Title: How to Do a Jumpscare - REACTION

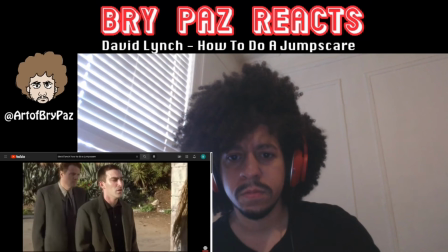The unknown man enters the scene
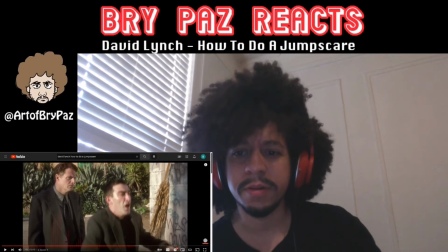that's not that looks like a lady who threw her face in mud muffled noise but the sound immediately gets
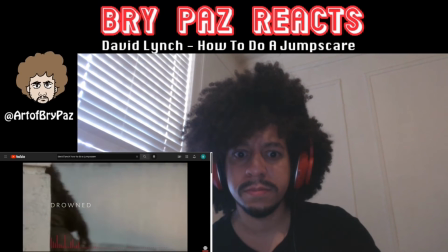drowned and we're left with an ominous sub bass instead of the usual bang that often accompanies the jump
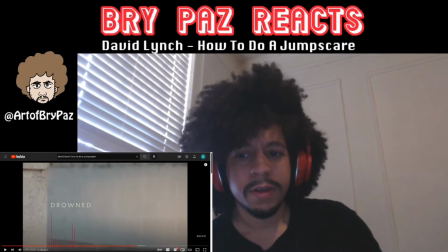scare this is weird because dreams that I've had it's
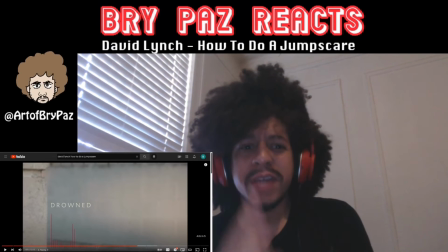weird it's been a long time since I've been woken up out of a dream in my case in my case it's
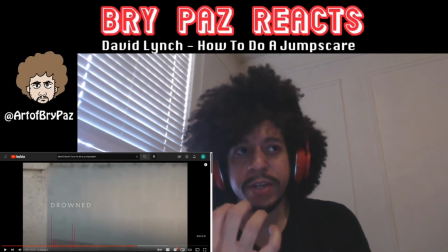like the dream happened like in my dreams i i have something happens
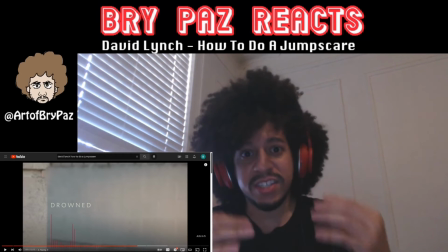and then like instead of waking up i stay in it and kind of like
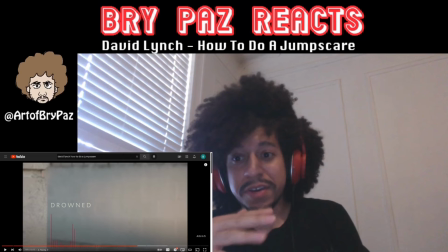deal with it it's weird it's weird
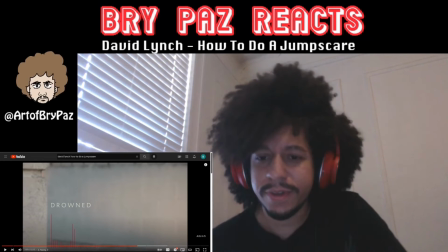but anyway let's continue with this video because that's a separate side note.
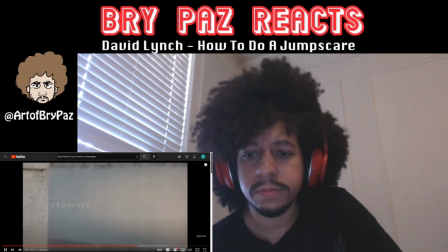Not to mention that the pacing of the conversation throughout is slightly off as well.
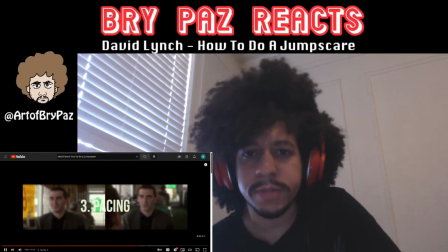Here comes the advertisements again.
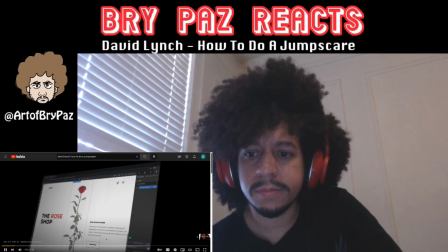This is Webflow Interactions, the only tool that brings all the animation power of CSS and JavaScript into a...
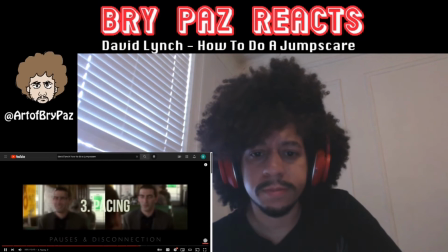There are awkward pauses and moments of disconnection between every line that's delivered,
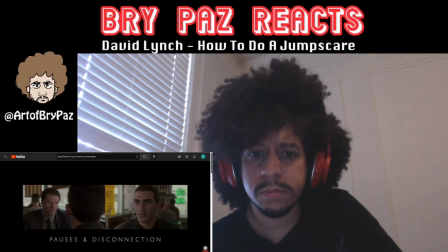and it further blurs the line between what's real and what's not. In fact everything is meticulously planned for this exact purpose.
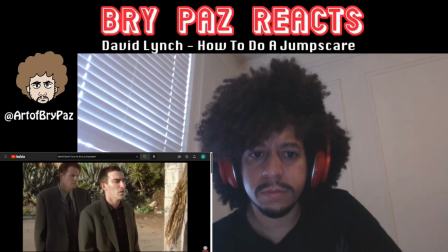For example that man at the back of the restaurant is actually a woman. Her name is Bonnie Ahrens.
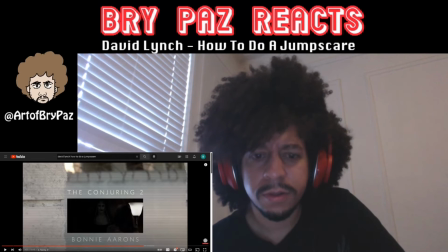Huh? Oh the man at the back of the restaurant. Yes it's a woman. That's what I was just saying. That doesn't look a dude. Looks like a lady. Who you may recognize as the nun from The Conjuring 2.
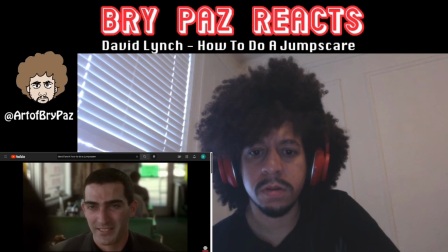She's deliberately introduced as the man because as. So you think it's a man and it's a woman instead.
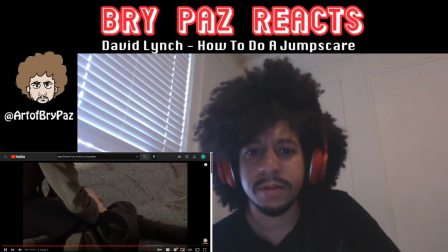You're just Subtle as it may be, that adds to the uncanniness of the whole scene. Which brings me lastly to the camerawork.
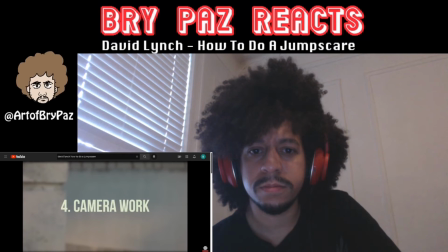Except for the stationary shot of the Winkies, the rest are all unfixed,
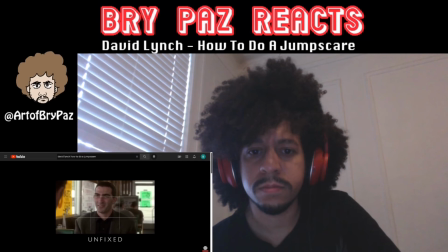either on a crane or seemingly handheld, unsteadily floating in the air like a ghost. Not only does this create an elusive surreal atmosphere, but it builds tension and a sense of uneasiness for the scene that might otherwise feel stale.
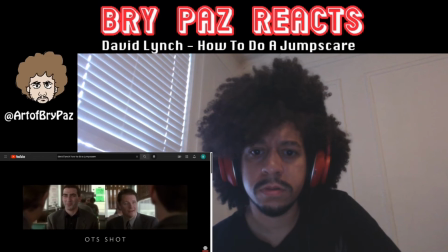Also note that the conversation mostly features over-the-shoulder shots to establish a connection between the two characters,
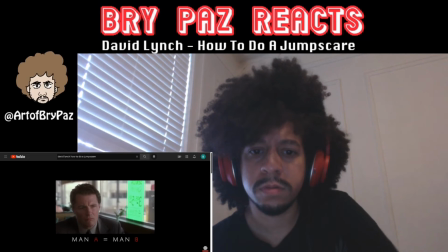that Man B, in spite of his indifferent attitude, is on the same page, and that they are both inevitably a part of this nightmare.
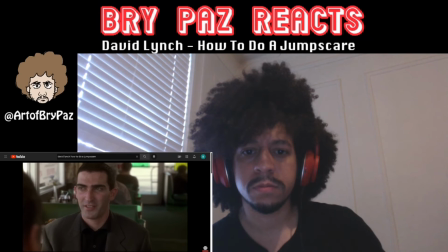The shot also tends to move out of the OTS shot into an isolated single shot to inform us that the story being told is at its most crucial,
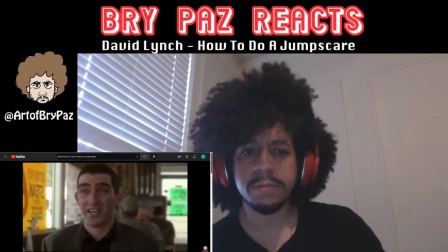and at the same time serves to emphasize that the other character may be finding the situation to be indiscernible,
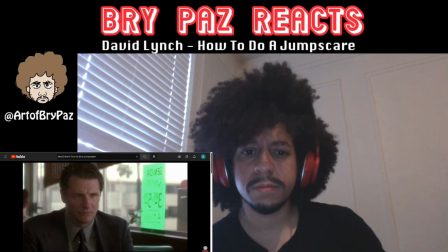or at the very least is going through his own thoughts that
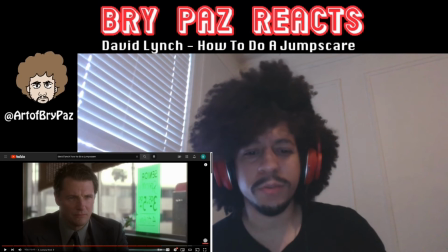the other
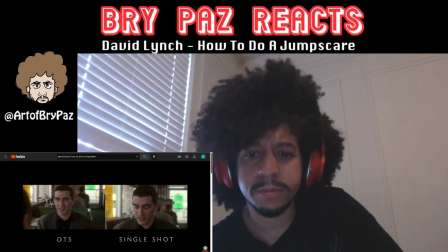character can't empathize with. The dreamlike crane shot spontaneously shifts the perspective from over the shoulder to single and vice versa, and so the subtle buildup of tension is only unconsciously piled within us while also keeping us entertained.
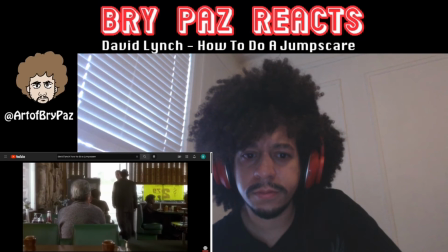The diner scene ends by having the camera stay at the table and we understand that thus far the camera was simply following the character's lead.
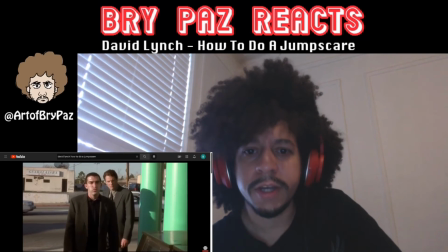Once the manor outside, the camera now stays one step ahead guiding them
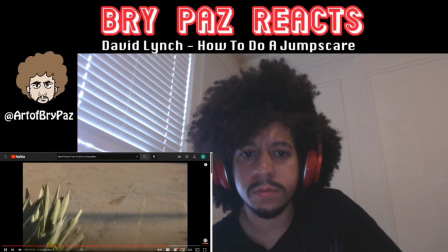and in turn forcing us to face the fright that awaits at the back of the restaurant.
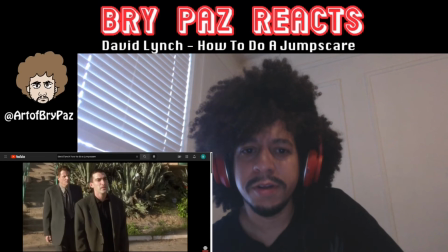Each step of the way our fear becomes materialized and the doubt transforms into certainty that the thing will appear.
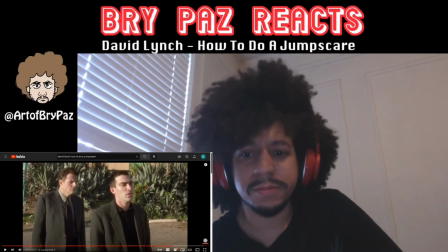The revelation is particularly daunting because of this buildup but also because the camera
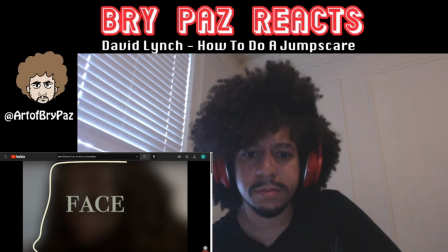makes sure to have it fill up the entire frame to maximize the surprise and lessen the chance of us discerning its exact features.
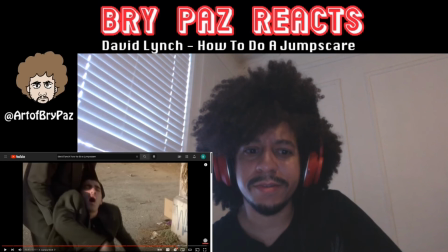Notice how the creature isn't fully caught by the camera when it re-enters the frame to hide behind the walls.